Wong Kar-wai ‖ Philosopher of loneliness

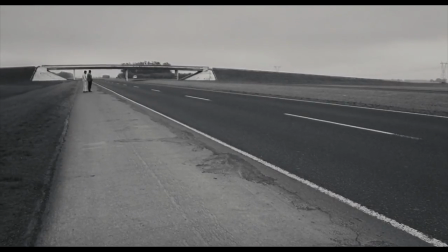0:11 Hi, my name is Crystal.
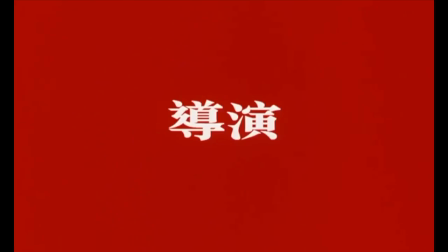0:13 In this video, I'm going to introduce Wong Kai-hui, one of the most influential Chinese directors in Asian film industry.
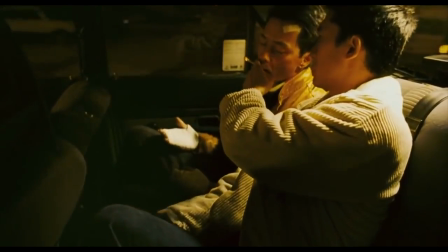0:22 Throughout his career, Wong has directed 10 movies, written 25 scripts for both TV and feature films,
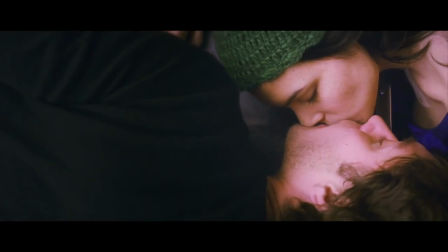0:29 and one of the best directors in the 50s cans with his movie In the Mood for Love.
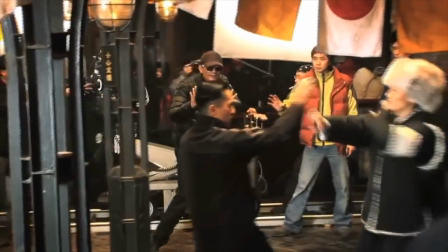0:35 Just like his unique dress code,
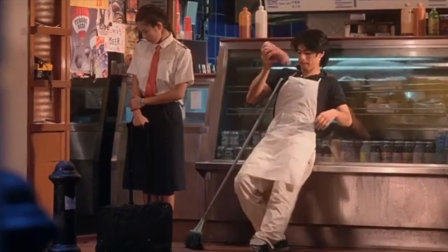0:38 Wong's film not only influenced multiple filmmakers in the industry, including the director of Moonlight, Barry Jenkins,
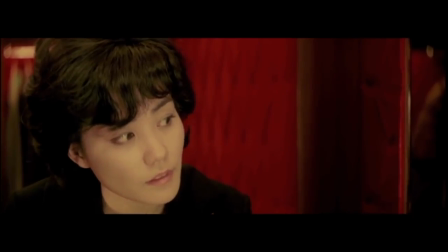0:46 but also formed his own filming aesthetics.
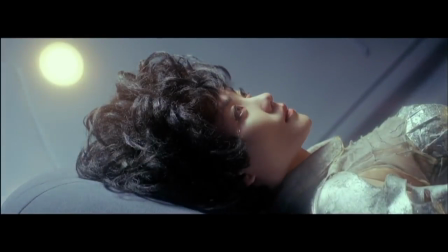0:49 Wong is famous for telling stories of forbidden love with nostalgic scenes combining both Western and Eastern cultures in Hong Kong.
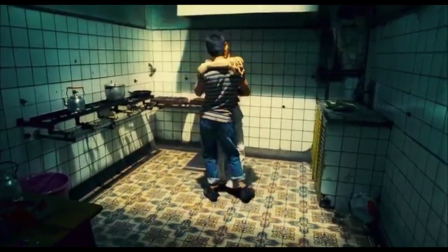0:58 Instead of using dialogue to present the feelings of characters or filming with a perfect script,
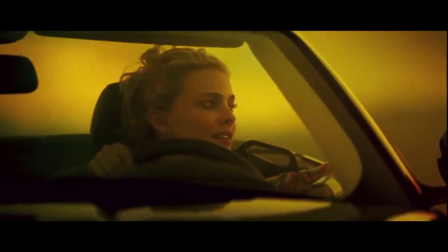1:04 Wang shot most of his movies without a complete script and follows inspirations at his strikes.
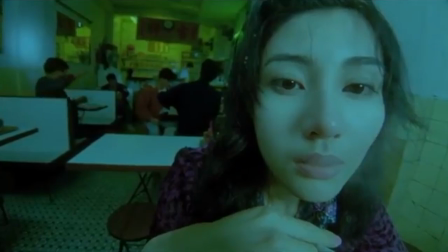1:10 He uses colors, various camera styles, unique editing technique,
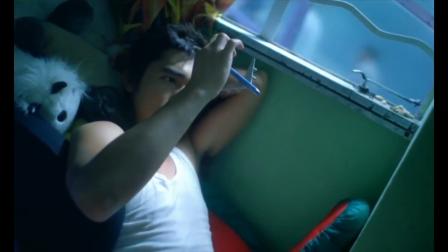1:16 and monologue to explore a sense of isolation, urbanity, and loneliness.
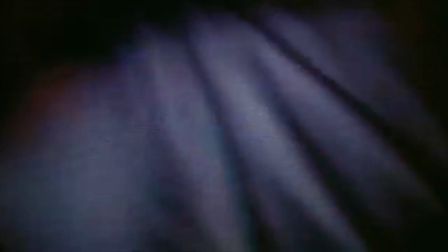1:23 In Wong's movies, colors play an important role in portraying the relationship between characters as well as creating a sense of distance.
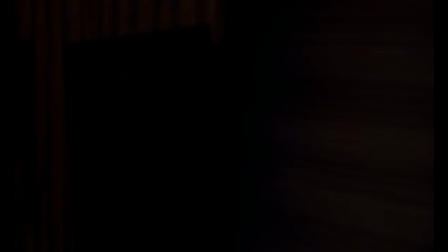1:32 In his most famous movie, In the Mood for Love, which is a story of two neighbors' couples,
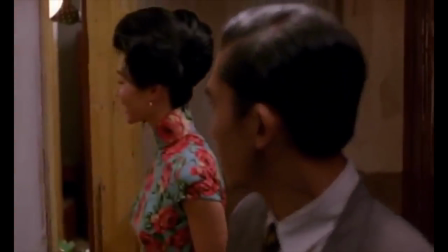1:38 Mr. Cho and Mrs. Chen, they form a strong bond for each other after they found out their spouses are cheating on them with each other.
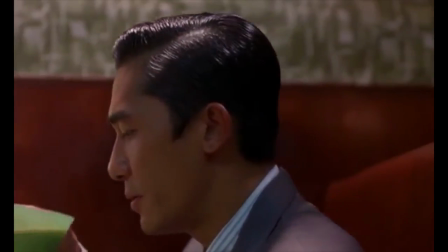1:47 They're trying to understand what's happening by emulating their spouses. In the movie,
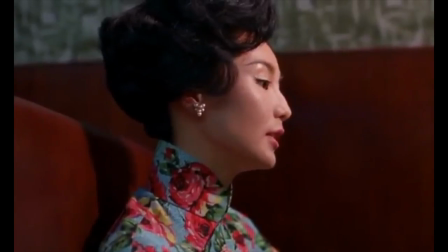1:53 Wang uses colors to present the vague distance between them and further uses as a tool to imply the slow development of their relationship.
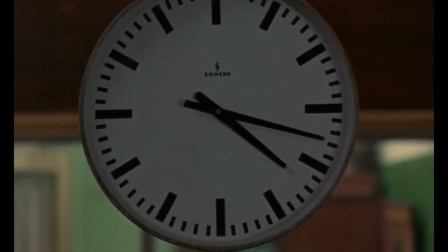2:03 The film was set in an overall dark colored tone,
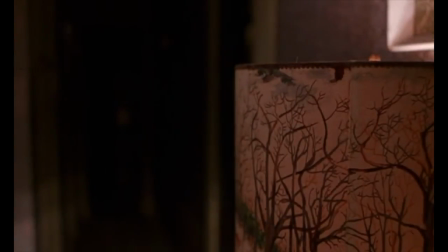2:07 and throughout the movie, the only colorful element is the qi pao that Mrs. Chen wears.
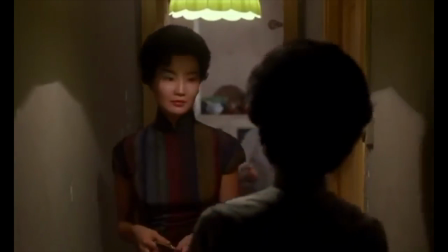2:13 In 1962 Hong Kong, women wore qi pao as their daily fashion,
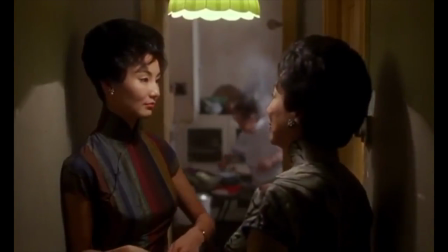2:19 and this particular clothing style represents a sense of both graceful and traditional,
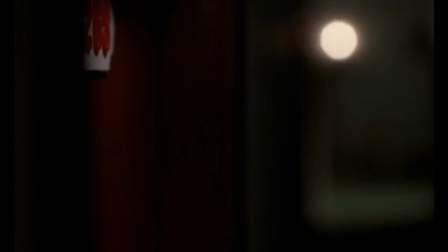2:24 which encompasses the scene of the movie, a struggle between living in and existing in name-only marriage,
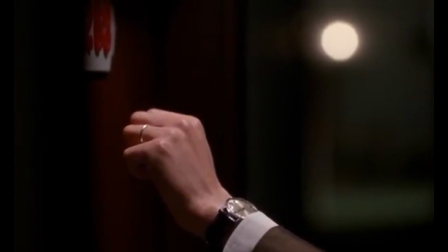2:31 or ignore the moral judgment and accept this special relationship.
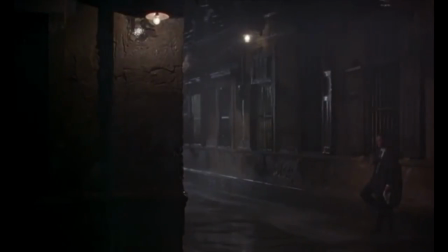2:36 The dim corridor, rainy street and dark office also imply the ending of the movie.
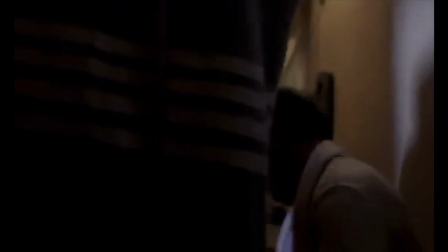2:42 Besides that, Wang uses the color of Qi Pao to imply the emotional feelings of Mrs. Chen as well.
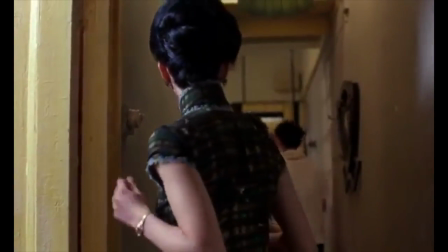2:49 In the early part of the movie, we see Mrs. Chen wearing dark colored Qi Pao,
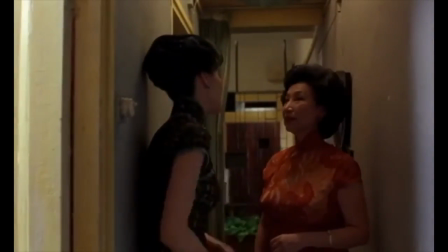2:54 such as the scene of her talking with the landlord when they just move in, the shot of Mrs. Chen talking to her husband,
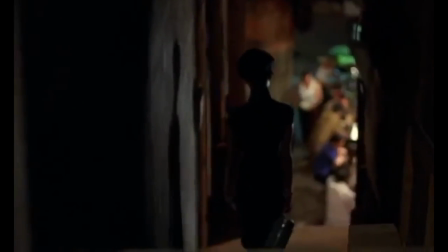3:02 Various montage as she walks to buy dinner for herself,
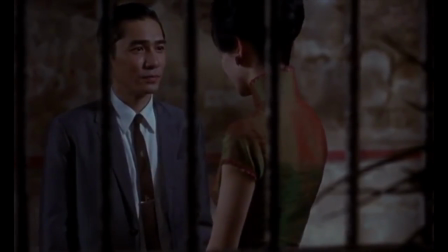3:06 and more montage of Mrs. Chen going out with Mr. Cho to restaurant or just walking on the late night streets. This dark-carded qipao implies her loneliness and also indicates the beginning of her relationship with Mr. Cho with a sense of fakeness.
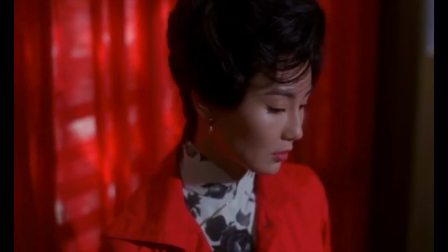3:24 At the night when they confirm their spouses are having affair with each other,
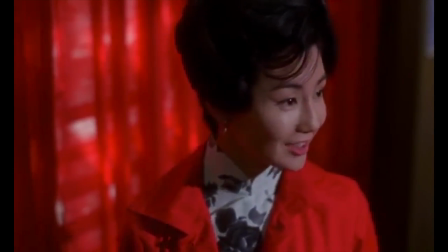3:29 Mrs. Chen goes to the hotel wearing a red qipao, which implies the emotion of love, passion and betrayal.
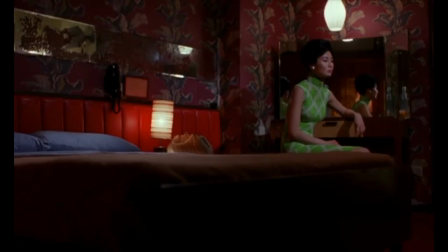3:37 As Mrs. Chen finally decides to leave Hong Kong with Mr. Zhou to Singapore,
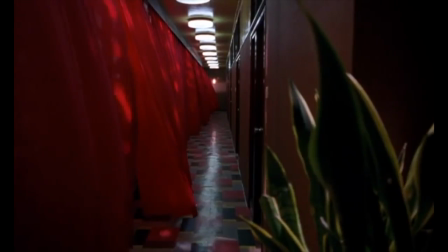3:42 she arrives the hotel room 2046 with a green qipao, which indicates a sense of hope and trust.
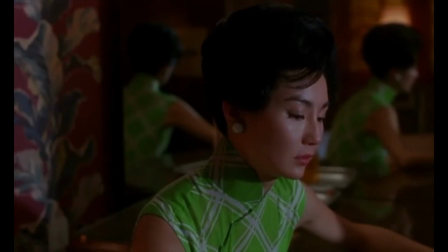3:50 The scene of Mrs. Chen crying in the hotel room, the huge contrast of the green qipao and the red curtain in the hotel create a sense of loss or moreover a fatal miss.
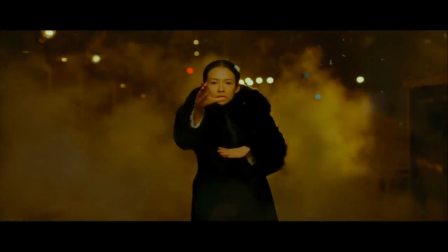4:04 In Wang's most recent movie, The Grand Master, we can also see how he uses color to create a certain atmosphere.